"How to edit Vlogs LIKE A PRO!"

Today I'm going to teach you how to edit vlogs like a pro for free without trying to sell you a course or any advertisements.
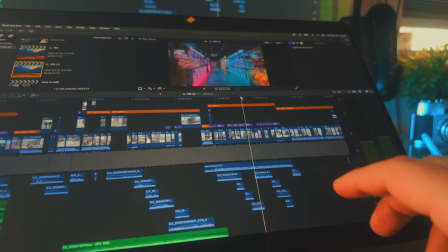That's right, I'm going to give you a quick and easy template that you can use to make better and more vlogs. Also sharing what I've learned over the last 8 years of making them. Let's get into it. What's going on, guys?
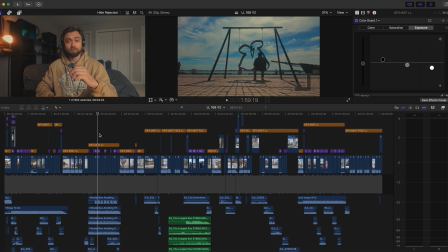Hope you're doing well. So today I'm going to be breaking down this timeline from my last vlog in Toronto. Now when it comes to vlogs, there is no set format.
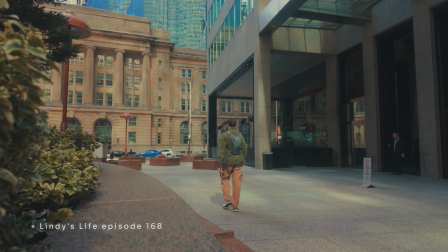You're free to create however you want, but I'm going to share with you guys how I've been editing vlogs for about the last 8 years, and I think this way is a simple and efficient way to edit vlogs.
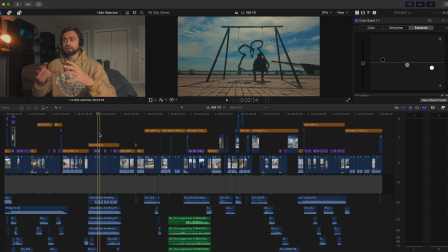So I highly recommend giving it a try, but let's dive into it. So first things first, when it comes to the template of a vlog, you can have like an intro, middle, and an end. And if you are going to do that for an intro, I suggest intros for a vlog.
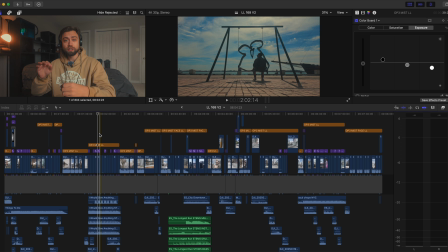There's two ways to go about it. You can quickly mention what's going to happen in the video, or you can show like the highlights or scenes of what's to come to draw a little intrigue from your viewer.
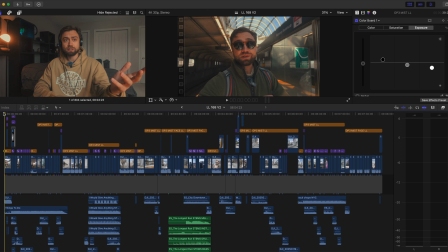So let's dive into this intro. If you haven't seen this video, I'm just going to play the first little bit here.
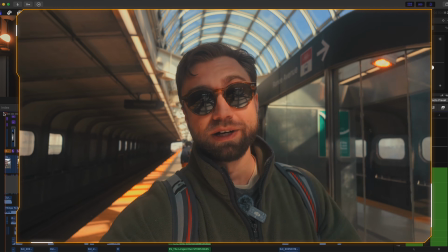So it's been about 6 months since I've made a vlog in Toronto.
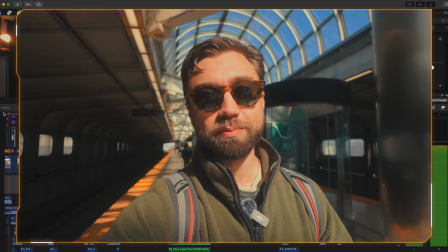So today we're heading downtown with the DJI Osmo Pocket 3 to see what this thing is truly capable of.
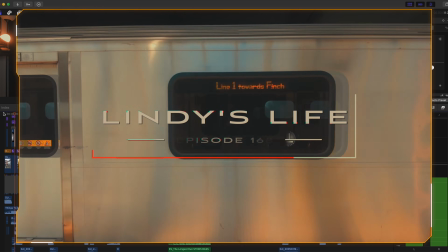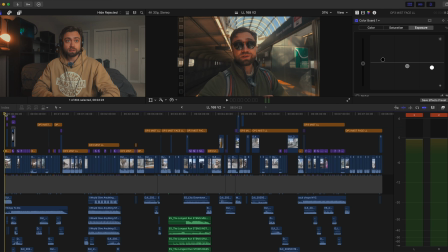So as you can see in the first few seconds, I quickly break down what's going to happen in the vlog.
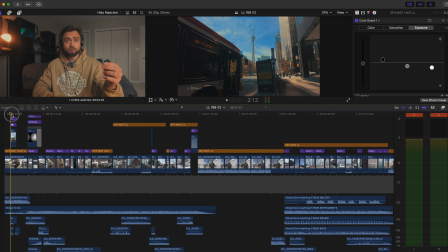I say we're heading to Toronto to test out the DJI Osmo Pocket 3. Also, I throw in a little audio and visual cue here because people have short retention spans. So the more you could cut up, the better, but try not to overdo it. And then it dives into this B-roll section of me heading to Toronto.
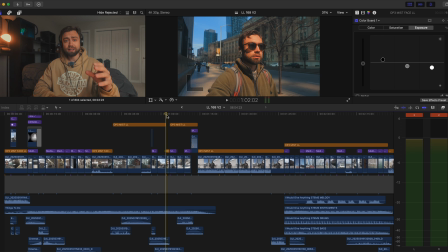Now, the most important thing to me when it comes to vlogs is editing it chronologically, because to me, a vlog is documenting your day. So to document your day and give the most authentic experience to the viewer and to keep the editing process easier for yourself, just having it chronological and each clip you filmed come after another. Now, obviously there are some exceptions.
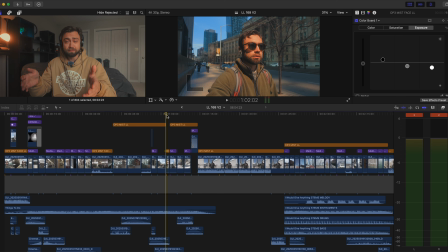If one clip you filmed before works better here, you can mix and match it, but I find it's the best way to simplify the process.
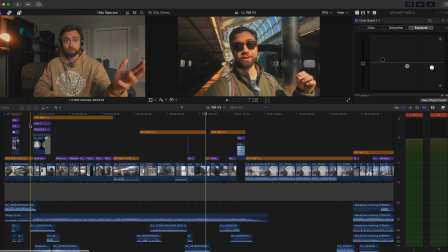So now let's break down how I actually edit this little B-roll section, and it's through a process called beat matching.
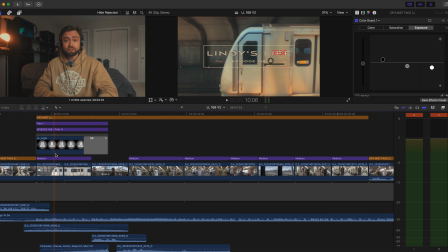And I think this is the best way to chop up B-roll in cinematics. So as you can tell here, we use the audio sample to chop up the beat.
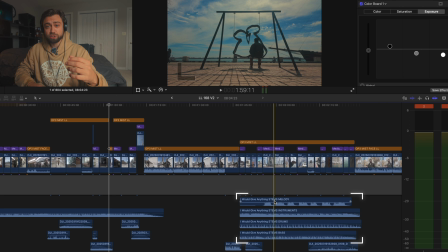Now personally, I use Epidemic Sound, which I really like because they have the stems.
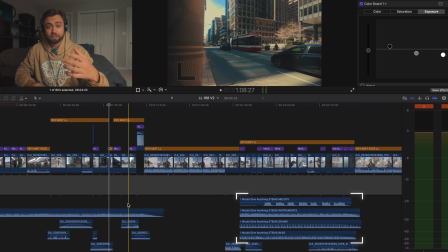You can get the melody, the instruments, drums, and bass, and they also do have awesome SFX. So if you do want to check out Epidemic Sound, I have a link in the description for a free 30-day trial.
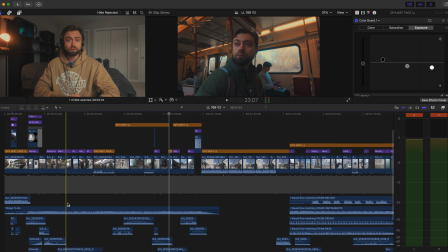But for this track, it was from the homie Gertie Beats, so I just have the original MP3 file, but still the same rules apply.
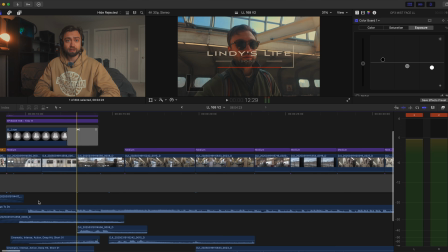We're chopping it up to the kick. So let's dive into this. So as you can see, it's hitting at the kicks. See where there's the high point in the audio?
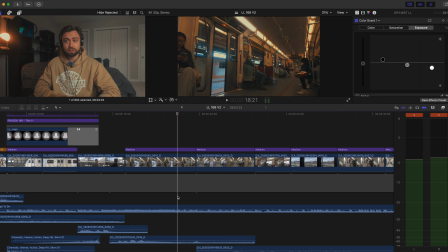That's where the scene's gonna change, so.
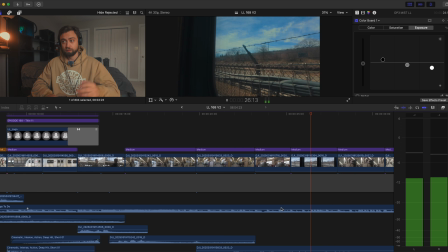Ready? Boom. Boom. So as you can see, each scene is changing to the kick.
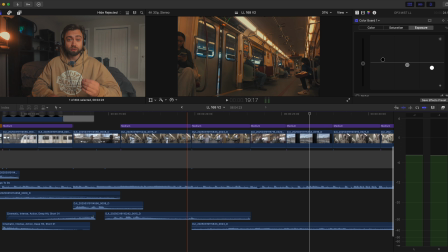Now also, you can have natural audio to make the transitions just a little better.
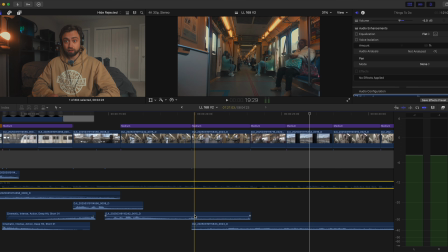So if I were to mute the music here, you can see the door closing, the high point in this audio is gonna transition it.
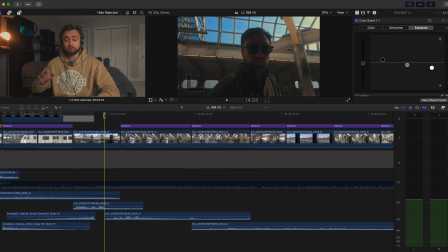So now if you really watch it, like the video kind of flows smoothly without even the music.
Please stand clear of the doors.
But the music adds the vibe, and music's always great.
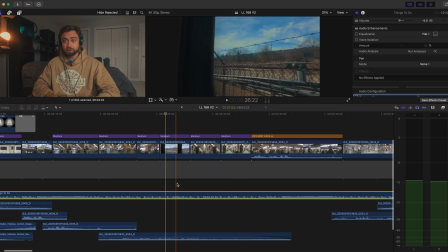So as you can see, I'm chopping it up to the kick, and each clip is changing to the kick.
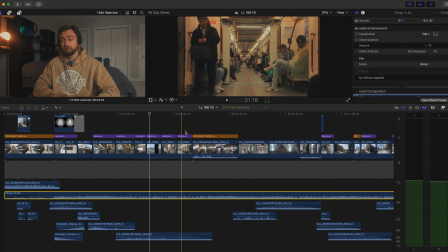And I'm documenting my process from the train to Toronto. So now let's watch this little part.
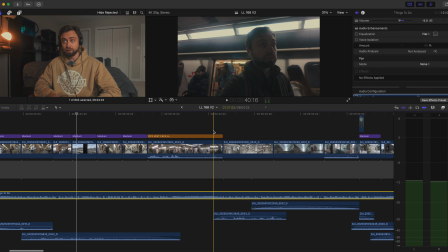Once again, keep an eye out. You can see the audio transitions down here are gonna help transition the scene, and it's also transitioning to the music, so.
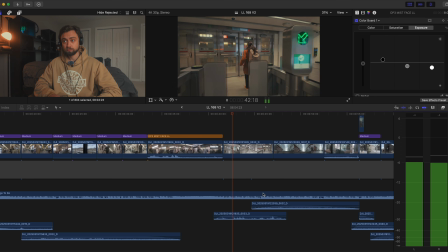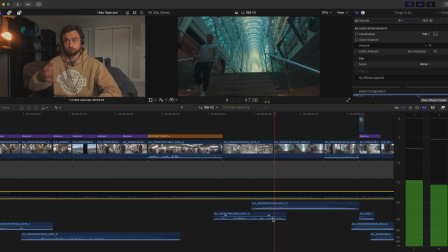Watch, the door closing, scene changes.
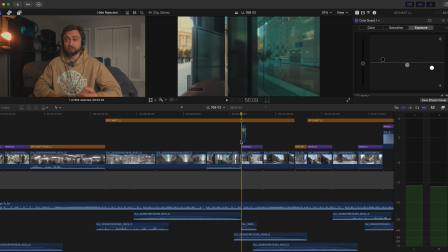Now that there was a little bit more of a fancier transition. I'll break it down quickly, but we'll dive more into the complex stuff later, or maybe in another video. So this is just a simple draw mask. As you can tell, I'm editing in Final Cut Pro, but these rules and tips can be applied to pretty much any editing software.
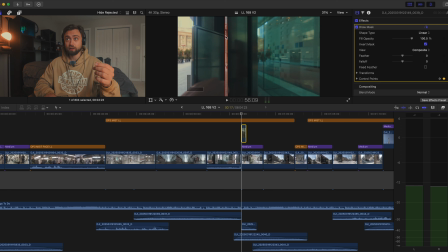So what you do, you draw the mask. I drew out the outline of the door, and then each frame, I just follow the door.
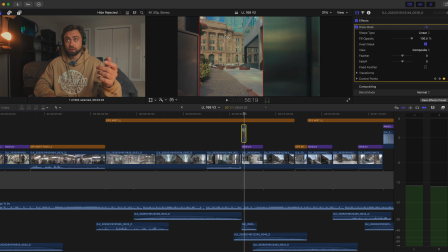And I have the scene below that it's gonna transition into. So once again, super basic, but it's just a nice, smooth, cool transition.
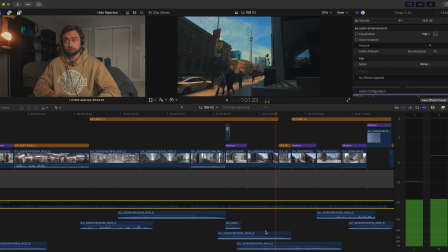Hear those birds chirping? That's all natural audio.
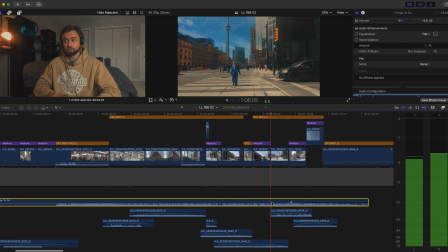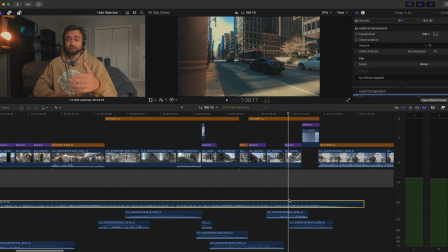So as you can tell, each scene is transitioning to the beat of the music or the natural audio down below.
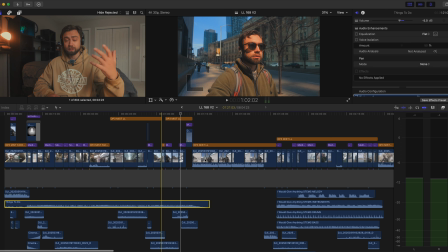And the way I kind of do my vlogs is Like I said, there is no right or wrong way to do it, but this is how I do it.
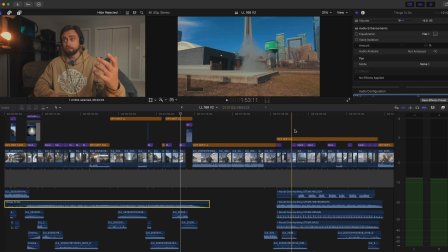I'll have B-roll, and then I'll have some talking to camera, B-roll, talking to camera, and I kind of divide it up like that.
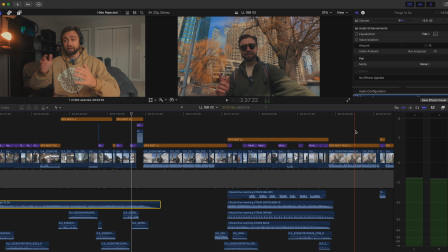So I'll have a talking scene, then I'll have some cinematics, then back to talking, and I kind of go back and forth, and I feel like that's an easy template to make vlogs. And also it makes the filming process kind of easy. So for example, you have something you want to say, you talk about it, and then you show some B-roll, and then you have another talking scene, and you kind of just go back and forth.
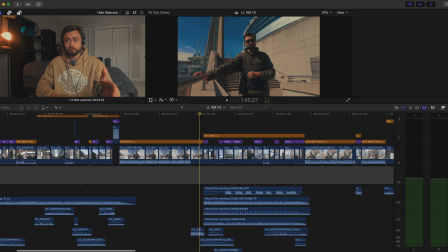Now, once again here, I'll show you another example.
Around and put this thing to use.
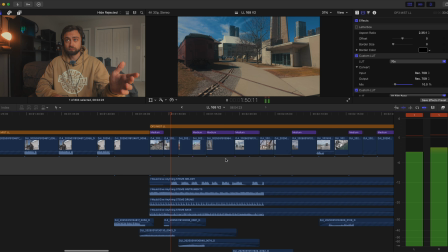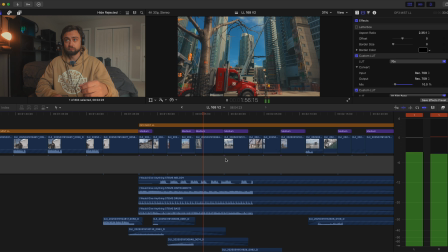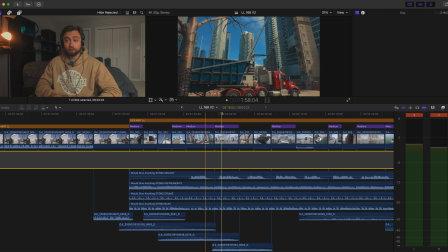So once again, all the scenes are transitioning to the audio.
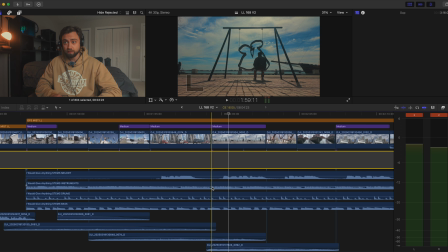This time around, I think I went more towards the instruments and bass line I was transitioning to, not so much the kicks and drums, but rule of thumb, transitioning to the kick and drums always works well.
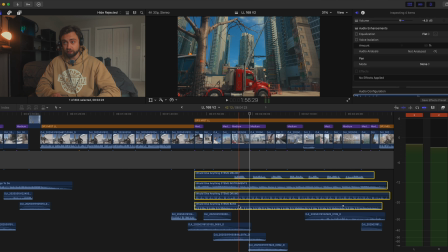But as you can tell too here, with the natural audio, listen how this sounds, even without the songs.
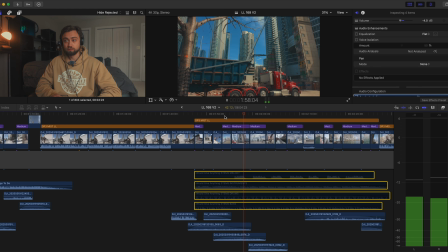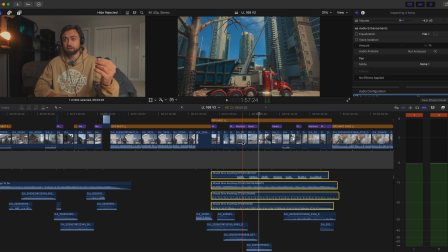So, you know, it just gives you that positive viewing experience and the smoothest viewing experience when it comes to transitions.
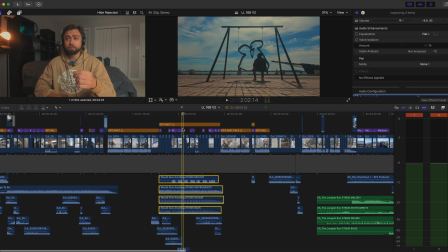We'll dive more into that after, but another way you can break up the scenes, you don't always need to have talking music.
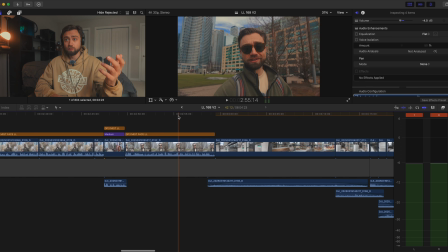You can also do it through natural audio. So I'll show you some examples here. Once again, I talk to camera, and then I start transitioning to, you see,
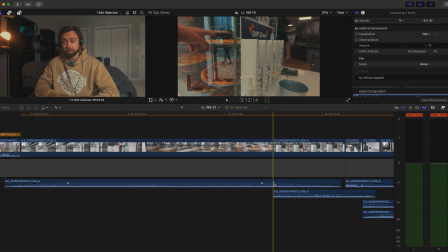it's very minor, but this little high point in the audio is going to transition to change in scenes. So.
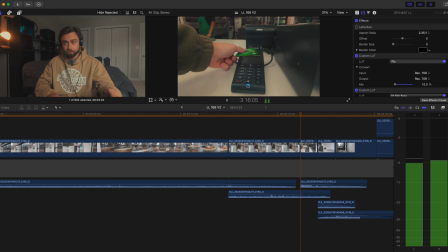Hear that? Perfect. My card tapping. Beep. Door open, slap the pizza down.
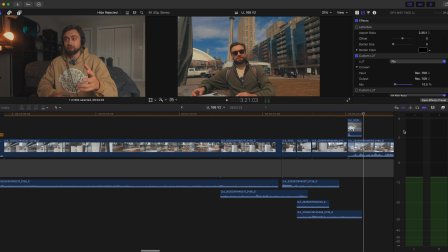Okay. You know, and I'm using the natural audio to transition the scenes a little smoother.
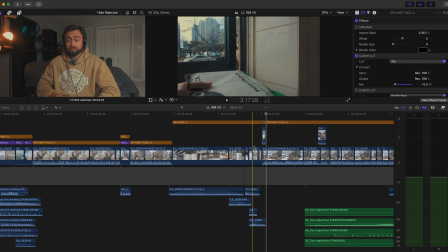And honestly, guys, I think sound design and SFX is one of the most important parts when it comes to video creation.
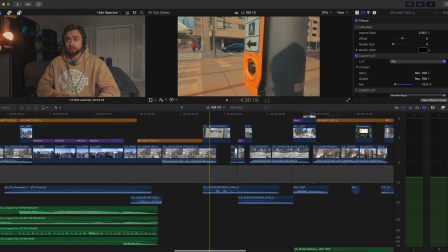I'll show you another quick example here. So here is the little beeping from the street sign.
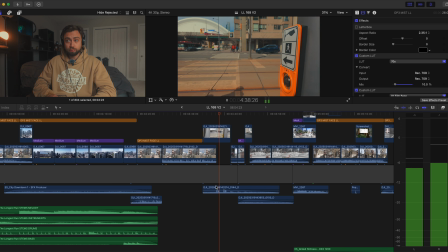So, ready?
The madness of the city.
Boop, boop. Boop, boop. On the next one, I'll transition.
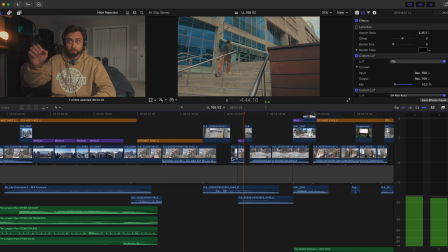Transition, boop, boop, boop, boop, boop, boop. So I'm using that natural audio to transition.
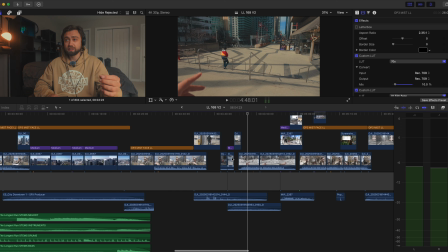And over the last decade of editing and watching other creators, that's one of the things that bothers me the most is like super hard or abrupt cuts.
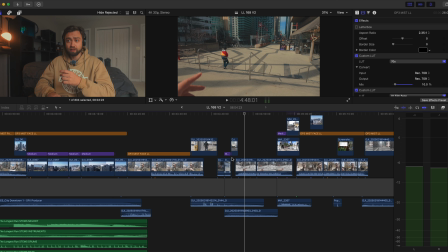And like audio definitely plays a huge role in that. For example, here you can see me fading out the audio.
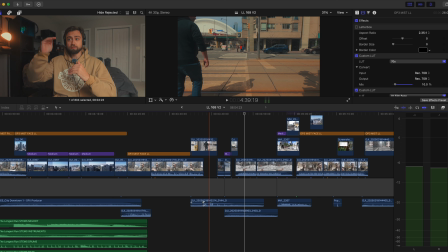So it's just a simple audio fade, and it's kind of like what a DJ does. So a DJ is playing one track, and then he slowly fades into the other track for a smooth transition.
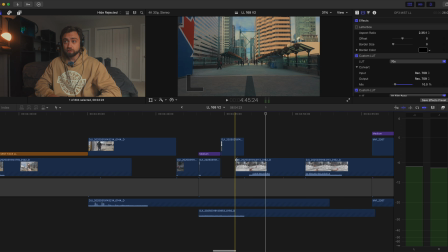And the same applies to videos. And even you can look here. So I'm about to talk to camera here, but before I talk to camera,
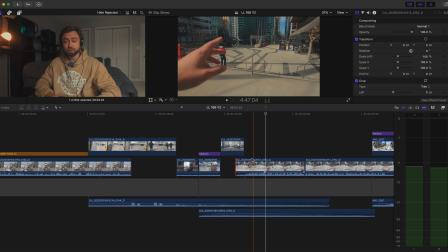I drag it out and have it rise in a little slower so it's not as abrupt and it's not as much of a hard cut.
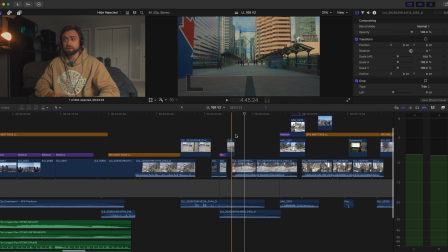Okay, so another insane throwback.
So, you know, it just makes things a little smoother, and it's those little things that make the viewing experience just that much better.
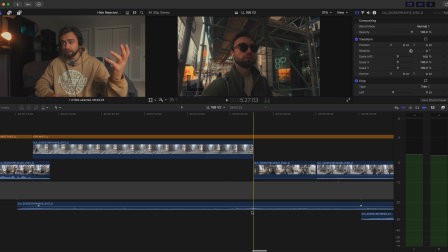Let's see if we have another example here. Once again, you see this little high point in audio, and that's where I transition.
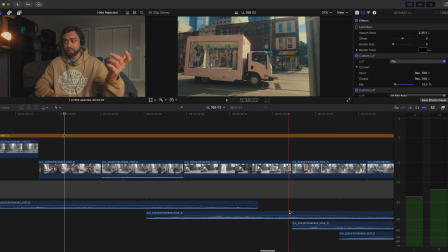Here, I think the lady says yeah or something, so I transition to the yeah.